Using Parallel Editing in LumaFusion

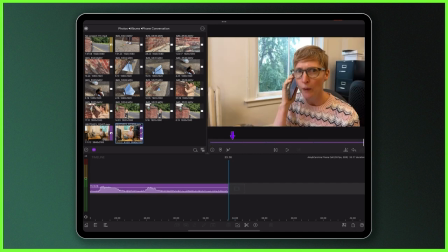(4:00)
My first step was to tackle Amy's side of the conversation and make cut points where she was waiting for me to respond in the pretend phone call
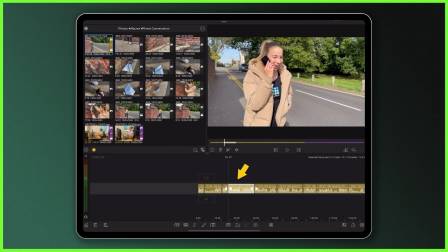(4:08)
and then I'm going to bring down my clips down and reorder them on the timeline so the conversation makes sense So I've got Amy,
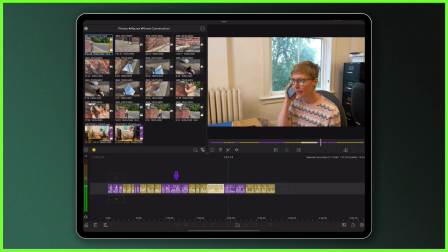(4:16)
me, Amy, me, Amy, me and so on. So you can see here that I've got multiple of the same line where I've redone the take and I like this because it gives me most flexibility when bringing these clips together so I can choose the take that flows nicely from one to the next.
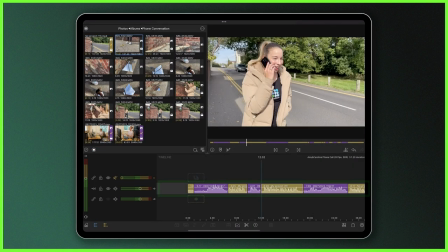(4:33)
So after I whittle this down and the conversation is structurally in place I just added my extra b-roll
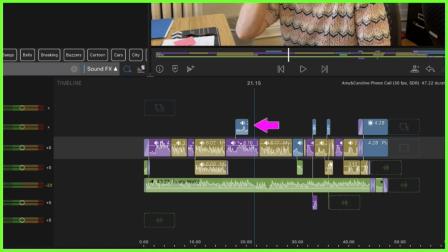(4:41)
and this was great for showing reaction shots and creating nice sequences on screen switching between the scenes regardless of who was speaking. I also made a few J&L cuts between the clips so I didn't have any harsh audio changes and once I was happy there I added
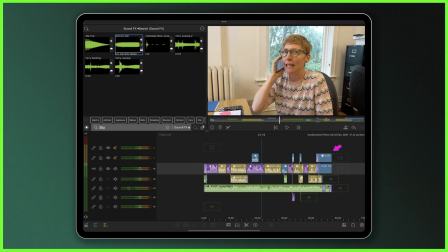(4:57)
sound effects music and titles to just really polish it off and this is how it came out which I'm quite pleased with and yes it is a
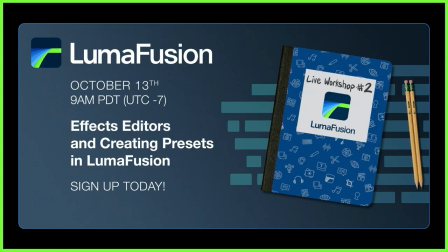(5:06)
shameless plug for our upcoming live webinar which you're all of course invited to.
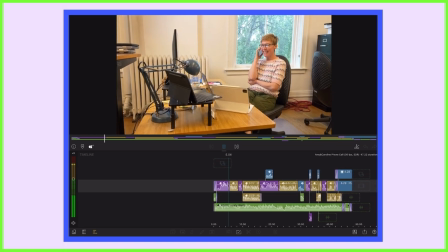(5:13) Caroline, how's it going? How's London? Hi Amy, I have something amazing to tell you.
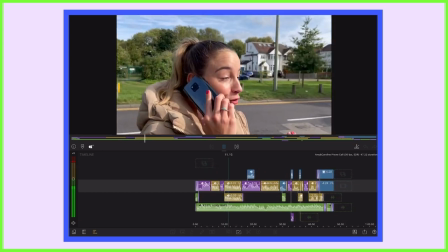(5:19) Oh my gosh, what is it? We're running another live LumaFusion webinar on Friday the 13th of October.
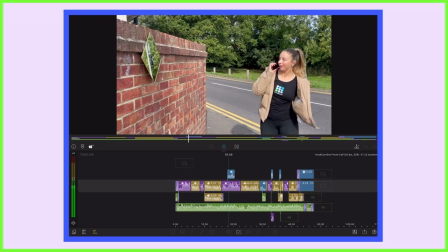(5:26) And I can't wait! Friday the 13th? I don't know, that tastes supposed to be pretty unlucky.
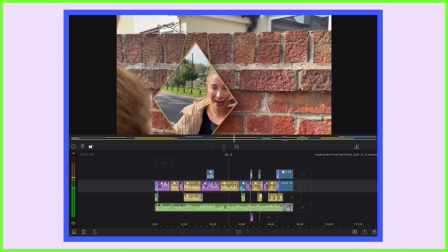(5:33) Oh, I don't really believe in bad luck, Ames. I just think we'll make our own luck and what will be will be.
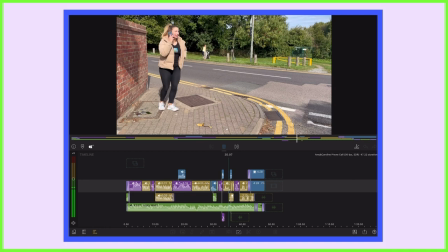(5:43) Caroline? Hello? Oh goodness, never mind. Caroline?
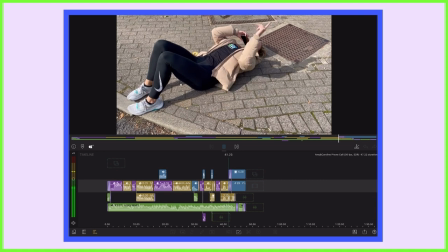(5:51) I'm okay Amy, I'm okay. The show must go on.
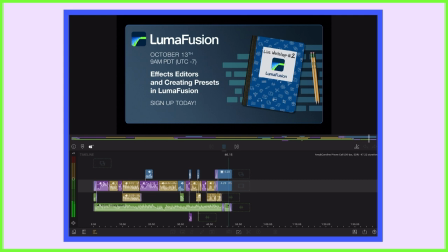Have fun with this technique, give it a whirl for yourself and let us know how you get on in your own video projects. Please do tag us in the comments below and ask us any questions you like. I'll see you right here next week for more content from the LumaTouch Academy so until then happy editing